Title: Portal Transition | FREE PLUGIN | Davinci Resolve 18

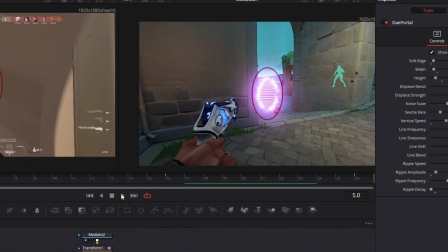(4:03)
made keyframes for well once you have that all fixed You should have something that looks like this
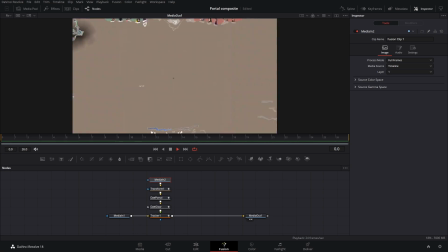(4:10)
So this is the part that's a little bit more nitty-gritty
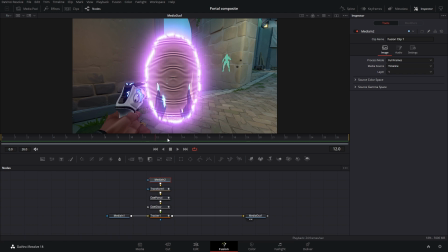(4:14)
Compositing first of all because this is kind of like an energy glowing thing We could sell the effect more by adding a little bit of displacement or a lot of bit of displacement Whatever so before the tracker we're going to add a
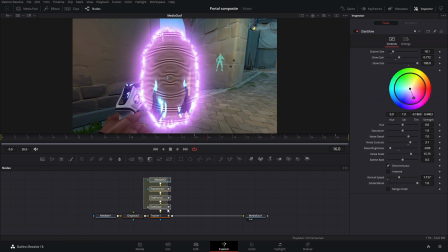(4:28)
displace node then i'm gonna put a little space put a little space here drop in a fast noise node connect that to the displace and you notice how something changed well that's because the fast
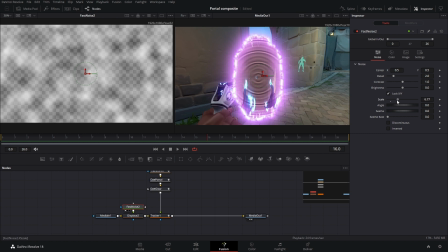(4:40)
noise pattern is getting applied to this so just as an example if i bring up my scale you can see some waves are starting to form if i adjust my brightness that adjusts the offset of everything i'm just gonna leave that at zero but contrast adjusts the strength of everything and then detail
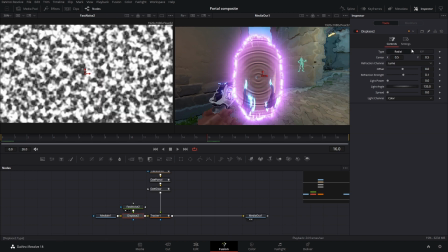(4:57)
well that's obviously the detail now i don't want this radial pattern so i'm going to switch it to x y and then i'm going to bring down my y refraction just a little bit so now what's happening is the displacement is happening more up and down like sort of like heat now if
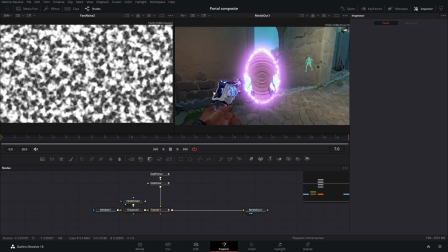(5:13)
we play this back the displacement isn't really happening it's just kind of there like it's applying a pattern so in our fast noise what we
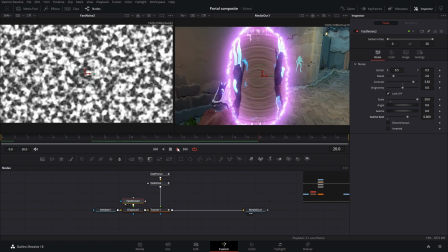(5:21)
can do is bring up our seethe rate and that means this pattern is going to start to move around which means our displacement moves around but it's heat
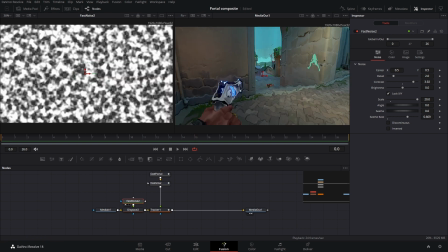(5:29)
so it needs to be going up and just a real simple thing that we can do is add some keyframes so at the beginning we
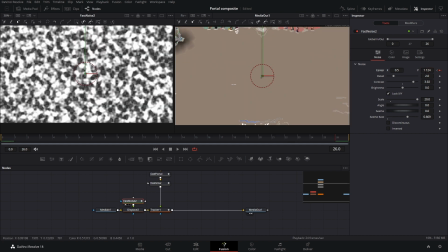(5:36)
add a center keyframe and we go to the end and just move this up a little a lot of bit and now our heat looks like it's rising
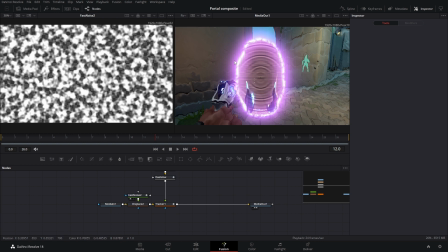(5:43)
the only problem with this is that the displacement is happening everywhere but we want to keep it kind of local to this portal so we
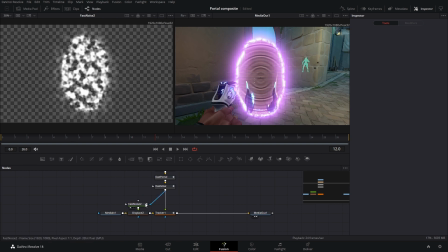(5:51)
can take the output of our glow and connect it to the blue arrow of our fast noise and uh now it's kind of covered up so we have to add a erode slash dilate and if we bring this up um a lot we're gonna make it 0.2 you can see now we have displacement happening
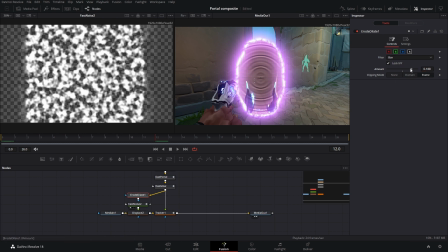(6:09)
outside but this is a little harsh so something else that we could
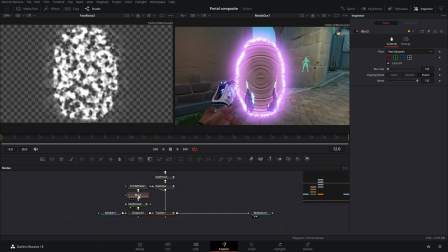(6:14)
do is add like a blur afterwards and bump up the blur size so now it becomes less intense looking when we play this back uh it's
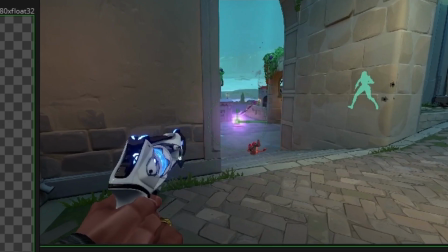(6:23)
wavy and it's given off that energy vibe the last problem comes down to
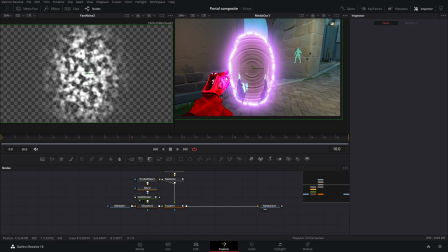(6:29)
one thing the sheriff is behind the portal so therefore it's getting displacement applied
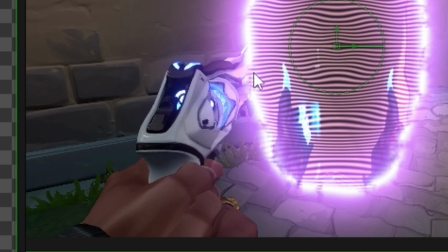(6:34)
to it and an unnecessary amount of glow so we need to rotoscope
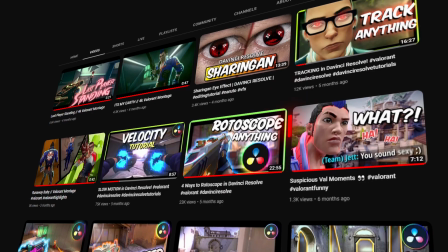(6:39)
the sheriff out and add it back in i have a video on four different ways to rotoscope
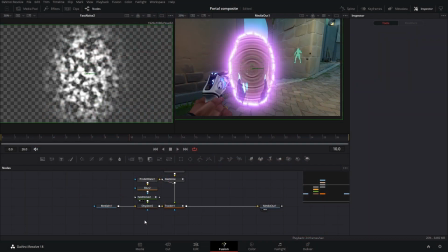(6:44)
things but i'm going to use a studio feature called Magic Mask,
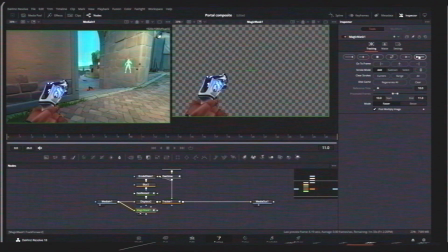(6:49)
but you use whatever you want. Not going to go over this in super detail because I don't think everyone has Magic Mask or the studio version of Resolve, but you basically just make this little line and then you can track forwards and backwards.
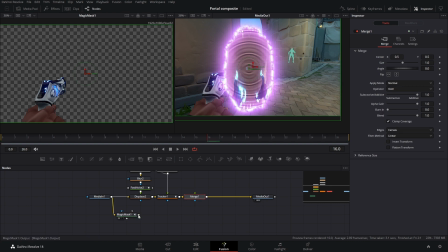(7:03)
Okay, so now that I have the sheriff rotoscoped, I can add a merge node and connect the Magic Mask to the blue arrow so it's sitting on top of it.